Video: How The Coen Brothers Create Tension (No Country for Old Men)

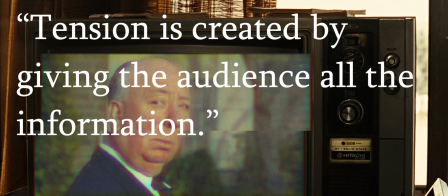0:23 Alfred Hitchcock proposed that tension was created by giving the audience all the information. We see the ticking time bomb, the killer inching his way towards the hiding main character.
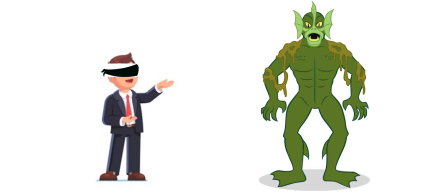0:32 We know things the characters don't or can't. However, there's a trade-off. As a filmmaker gives the audience more and more information, they lose a certain and often crucial aspect of building tension and emotion in the audience: fear of the unknown.
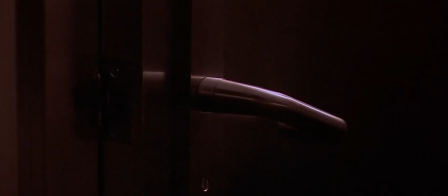0:46 There's a balance to strike in giving the audience enough information to make them comprehend the danger while keeping the outcome of the danger in question.
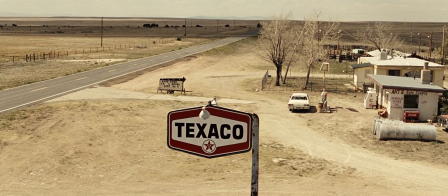0:53 Let's take a look at an example in No Country for Old Men, directed by the Coen brothers. Moss is attempting to get some sleep when he discovers the tracker hidden in the satchel of money.
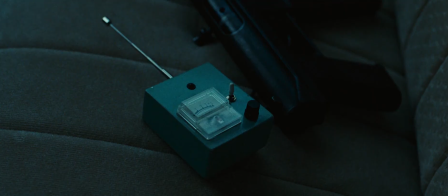1:02 We as the audience already knew that there was a tracker of some kind contained in the satchel, so at first, we're relieved.
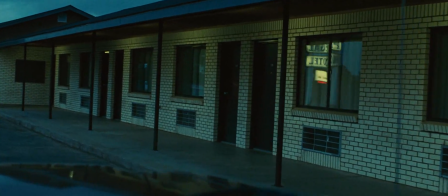1:08 This danger that's been hanging over our heads is now able to be dealt with. And then...
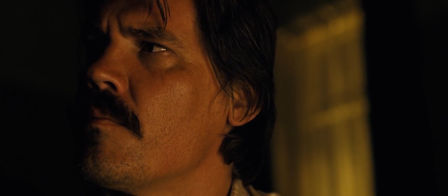1:14 a sound so quiet I only noticed it in my second viewing of the film. The sound of Anton Chigurh's silenced shotgun from the main foyer.
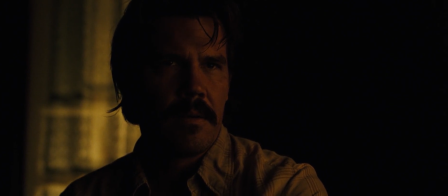1:21 This is where the scene begins proper, starting with that sudden whiplash from "he found the tracker, he's safe" to "oh god, it's too late, the killer's already here."
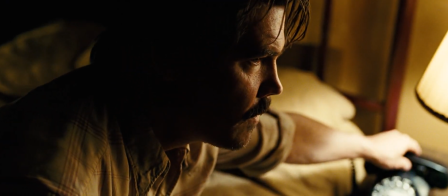1:30 It's at this point the tension begins to mount. The Coen brothers effectively use the lighting and sound design to implicate the audience in Moss's precarious situation.
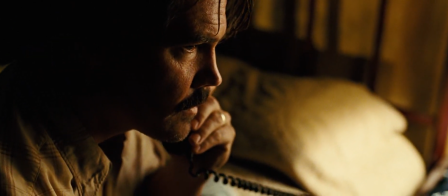1:38 Along with the already mentioned implication with the distant gunshot, we hear the doorman's phone ringing in the background, every ring confirming to the audience exactly what happened to him.
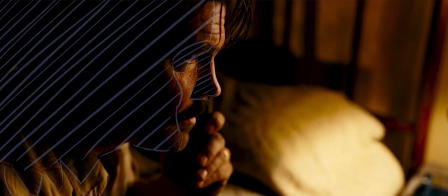1:47 As Moss waits by the phone, he turns his head, putting half of his face into darkness. Then he stands and moves away from the lamp, putting his entire body into darkness.
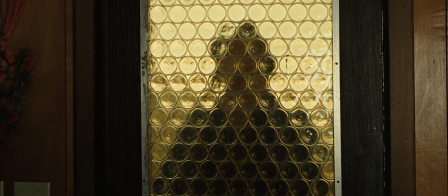1:55 Anton Chigurh's presence shows itself in small details like this, like a thundercloud moving its shadow over the land.
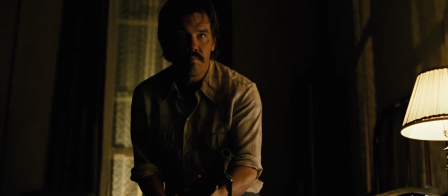2:01 Once Moss readies his gun and feels more prepared, he sits back down and moves part of his face back into the light.
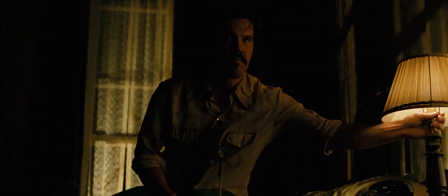2:07 And then... he puts out his lamp.
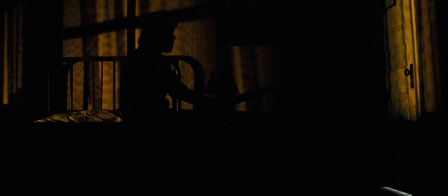2:11 As Chigurh moves closer and closer to him, the danger heightening, Moss is cast into near total darkness. You know who else is cast into near total darkness? The audience!
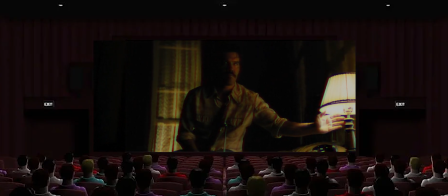2:21 Moss's turning off of the lamp shrouds the entire cinema in shadow, blending the real world with what's on the screen.
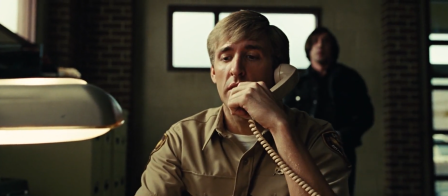2:27 In this moment, we could be sitting right there next to Moss, with a psychopath slowly approaching.
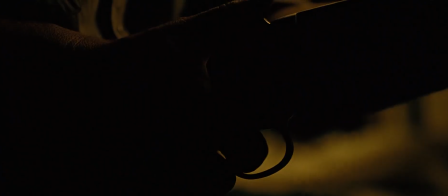2:32 The audience is thrust into this terrible situation, and they get scared. The only sound, Moss's cocking of the gun.
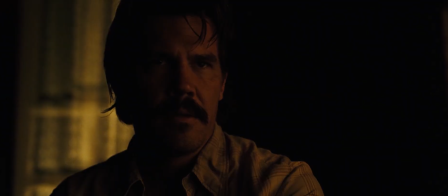2:42 Here, the audience is again implicated, with the tracking device blinking faster and faster, in time with the beeps coming from Chigurh's locator.
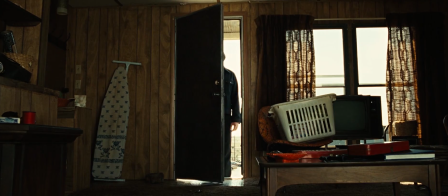2:49 We as the audience know that Chigurh is using this tracker, we know exactly what's on the other side of that door, and we know what's going to happen once it's opened.
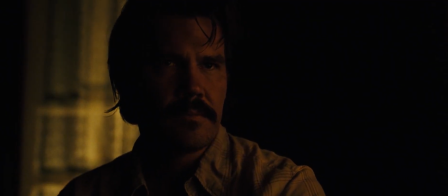2:56 Using the light coming in from underneath the door, Moss is able to track Chigurh's movements by his shadow.
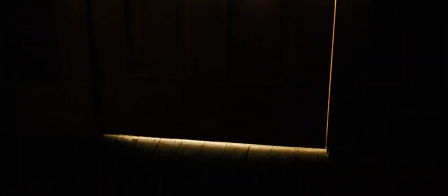3:01 Moss literally uses the long shadow of a man represented by total darkness. This metaphor is not subtle.
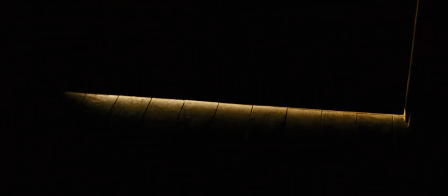3:09 This tracking causes the audience to breathe a little bit easier. We know where Chigurh is. There's no fear he's secretly climbing up the drainpipe or some, "oh my god, where the hell is he?"
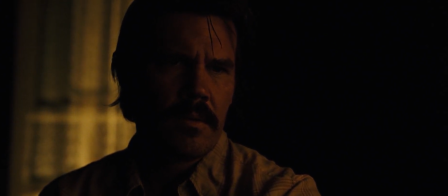3:18 The Coen brothers do something very Hitchcock here, where they give the audience just enough information to be aware of the danger, but not enough to know what form that danger will take.
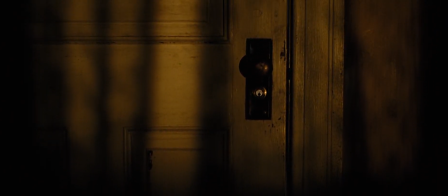3:25 We know that Chigurh is there, but where? What's he doing? For all we know, he's about to come bursting through the...
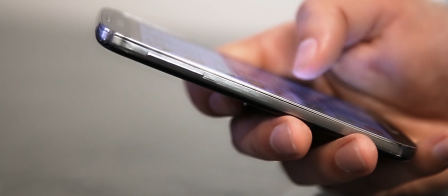3:32 Pause. This is a bit of a strange metaphor, but why are humans so addicted to social media?
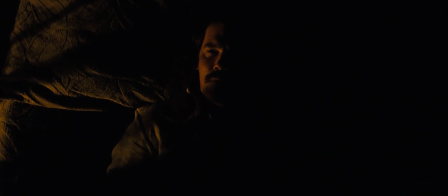3:38 It's because we can't bear to be alone with our own thoughts. And that's exactly what the Coen brothers force us to do.
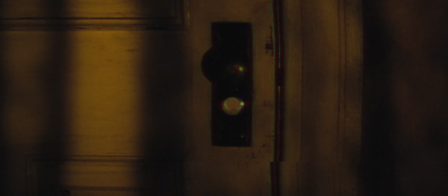3:45 This door lock ejecting from the knob is the second really audible sound in this scene, with the first being Moss's cocking of the gun.
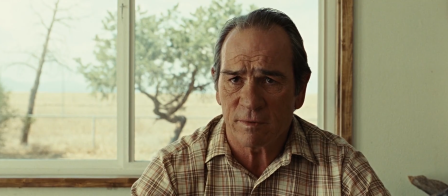3:51 There's no score, no dialogue, there's no panicked breathing, there's no loud gunshots, yet.
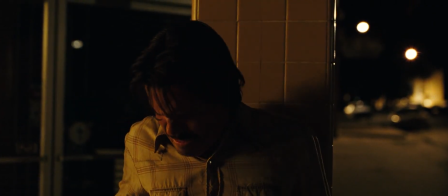3:56 By making this scene and most of the movie nearly silent, the Coen brothers trap the audience inside their own heads.
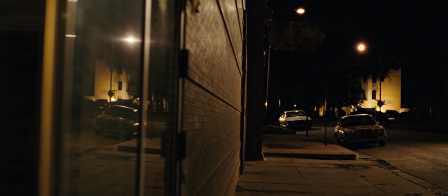4:02 We're constantly coming up with worst case scenarios, talking ourselves into being more scared than we already were.
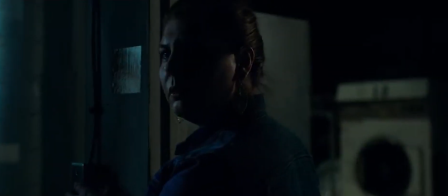4:07 That's one of the reasons that horror movies are better when watched by yourself, because with other people around you, other people to interact with, you're able to get out of your own head.
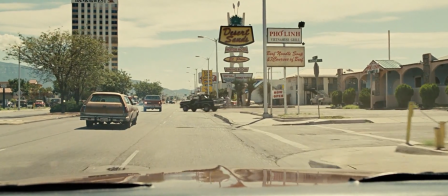4:16 You tap into some caveman tribalistic intuition that in a pack, you're safe.
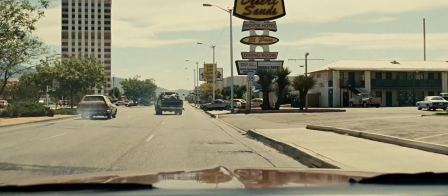4:21 By yourself, you're as good as dead.
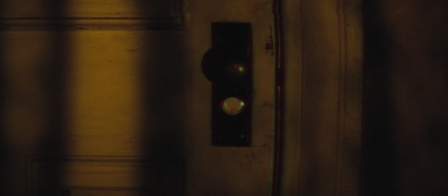4:24 The crack of this door lock jerks the audience out of their reverie, cleanly transitioning the scene from suspense into action.